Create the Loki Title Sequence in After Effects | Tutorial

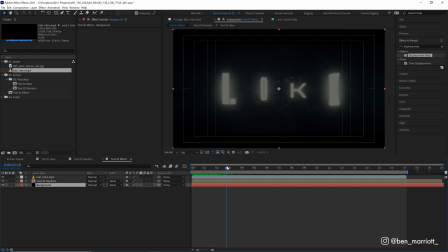Just keyframe the opacity of a black solid at the start here. Now, the most obvious thing for me to add next is the glow. So let's hide our intro layer. And then on our text layer, we're gonna add the effect glow.
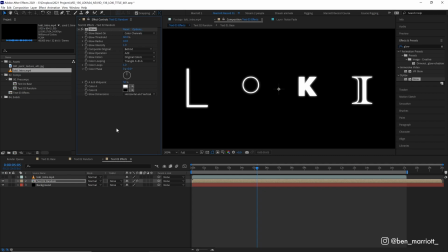Now, this is really small at the start, just around the edges of our letters. And I like these default settings, but we are gonna add more than one glow. And that is so we get a more of a natural fall off of the light, just as Andrew Kramer preaches. So let's duplicate this effect with Control plus D. And this time increase the radius from 10 to 100.
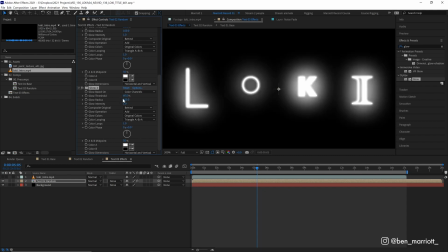Let's duplicate it one more time, and on glow 3, increase the radius to 200, and let's decrease the glow intensity from 1 to 0.1. So that's much more subtle.
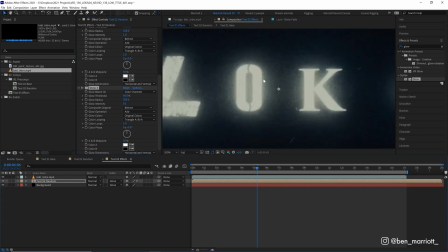There, glow is done. Now if we turn on the original, we can see that there's a lot of texture in that glow. It looks like the glow is illuminating maybe a texture that's on the background, so let's add that. I'm going to drag in this texture layer that I use often,
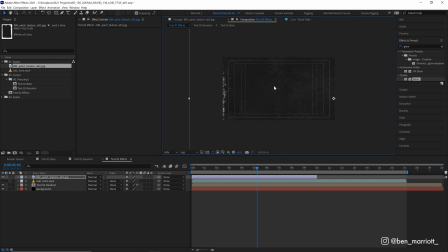and it is just a piece of paper that I have painted black and scanned in at a very high resolution, so it is very large. So I'm gonna scale it down to around the width of our comp and add the curves effect to it. And I'm gonna increase the values a lot to increase the contrast and to brighten it up as well.
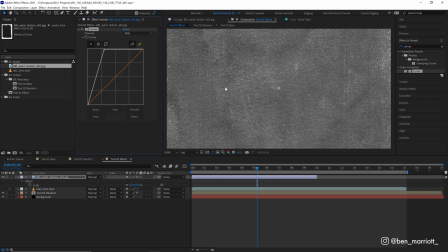Now we only want this texture visible around the glow of that text, and we can do that by adding a track matte.
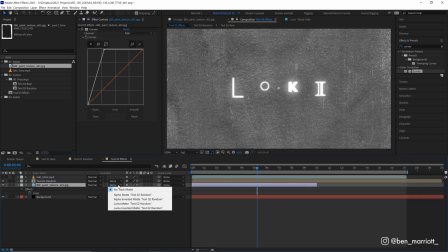So I'm gonna make sure this texture is below our text and change the track matte from none to alpha matte of Texto2 random.
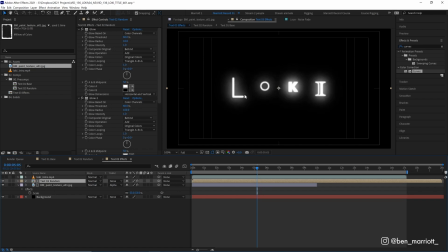There, that also automatically hides our text layer. So let's turn that back on. And now both are visible, and within that glow, we have that nice texture from this layer.
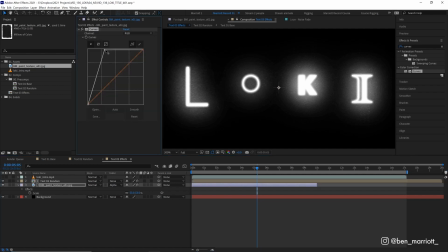And if we want more or less, we can adjust that with the curves effect up here.
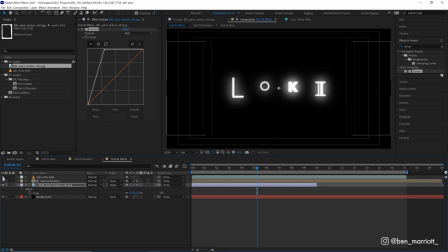Now, another thing that I noticed when turning on the original intro is that our text is much too small. So let's increase the scale of our text comp by using S on our keyboard, and let's put this up to maybe 120, let's go higher, 150.
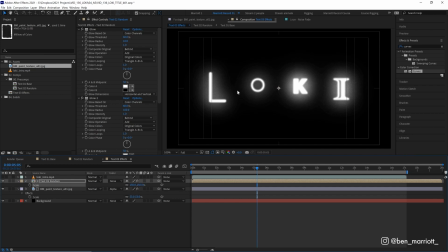And don't worry that we've gone over 100, we won't need to worry about it pixelating. And now let's also add a zoom, which is in this title sequence as well.
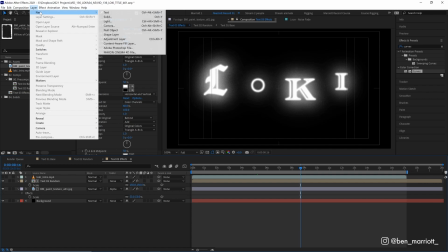And instead of animating the scale property here, I'm gonna do that on a null. So let's create a new null object, which puts it firmly in the center, parent our text layer to it,
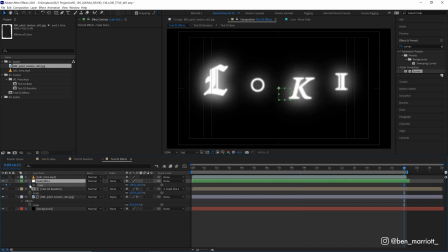and then we're gonna keyframe the scale on the null, ending at 100%, and then at the start down to 85%. So it will be a pretty subtle zoom. And the main reason that I'm doing the zoom on the null is because that if you have a longer arrangement of text or you used an odd number of characters, You
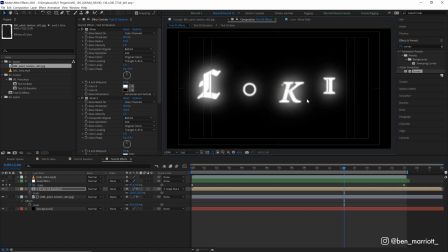can reposition this layer any way you want within this comp, and it won't affect the zoom. It will always be zooming in from the center.
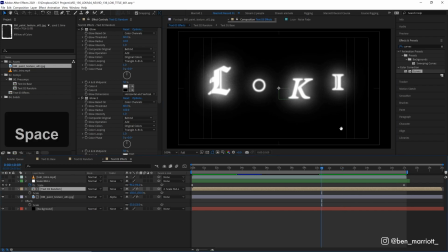Now, you probably will notice these effects starting to add up and making your RAM preview a fair bit slower. So just be prepared for that and reach for your nearest stress release toy while you wait for it to load.
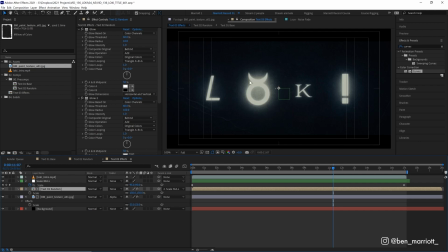Okay, now we need to adjust the colors as well. In our reference, the whole thing is a fair bit bluer and there's a bit of a yellowy green that we have in these white areas.
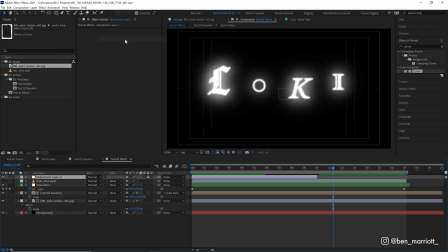Let's make a new adjustment layer over the top of everything that we're gonna call effects. Well, I'll place that under our reference layer though. And we're gonna add the effect CC Toner. And that lets us map the highlights, midtones and shadows to different colors.
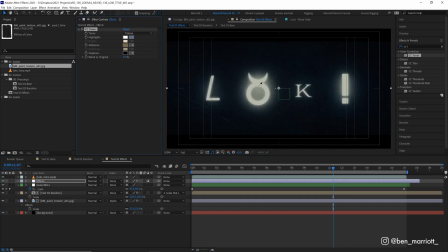Let's turn our reference back on, and we can simply eyedrop the highlights from our reference, the midtones, and our shadows. Now, there's also a fair bit of noise in our reference. So let's add some noise to our adjustment layer with the noise effect.
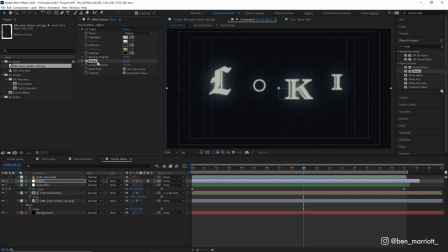Set that to 25% noise. There's a lot of noise. And let's put that above our CC toner so that our noise gets colored as well. Now, in the reference, the noise that they have here and the letters aren't really that crisp. So let's add a blur effect to our layers. A Gaussian blur will do, and we'll make that pretty subtle, maybe 4 pixels there.
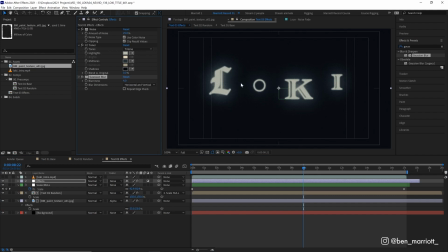That just softens everything and gives that noise a bit more of a film grain look. Now, if we go frame by frame through our reference, there is also a very subtle camera shake that is barely perceptible, but I do think it adds a little bit extra detail. So let's add that to our effects layer by adding the effect transform,
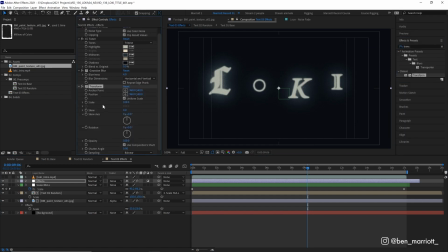which will essentially add all of our familiar transform properties, position, scale, rotation into our effects. And we want to add an expression on position. So let's Alt or Option click this stopwatch and type the expression wiggle and then in parentheses 6, 1.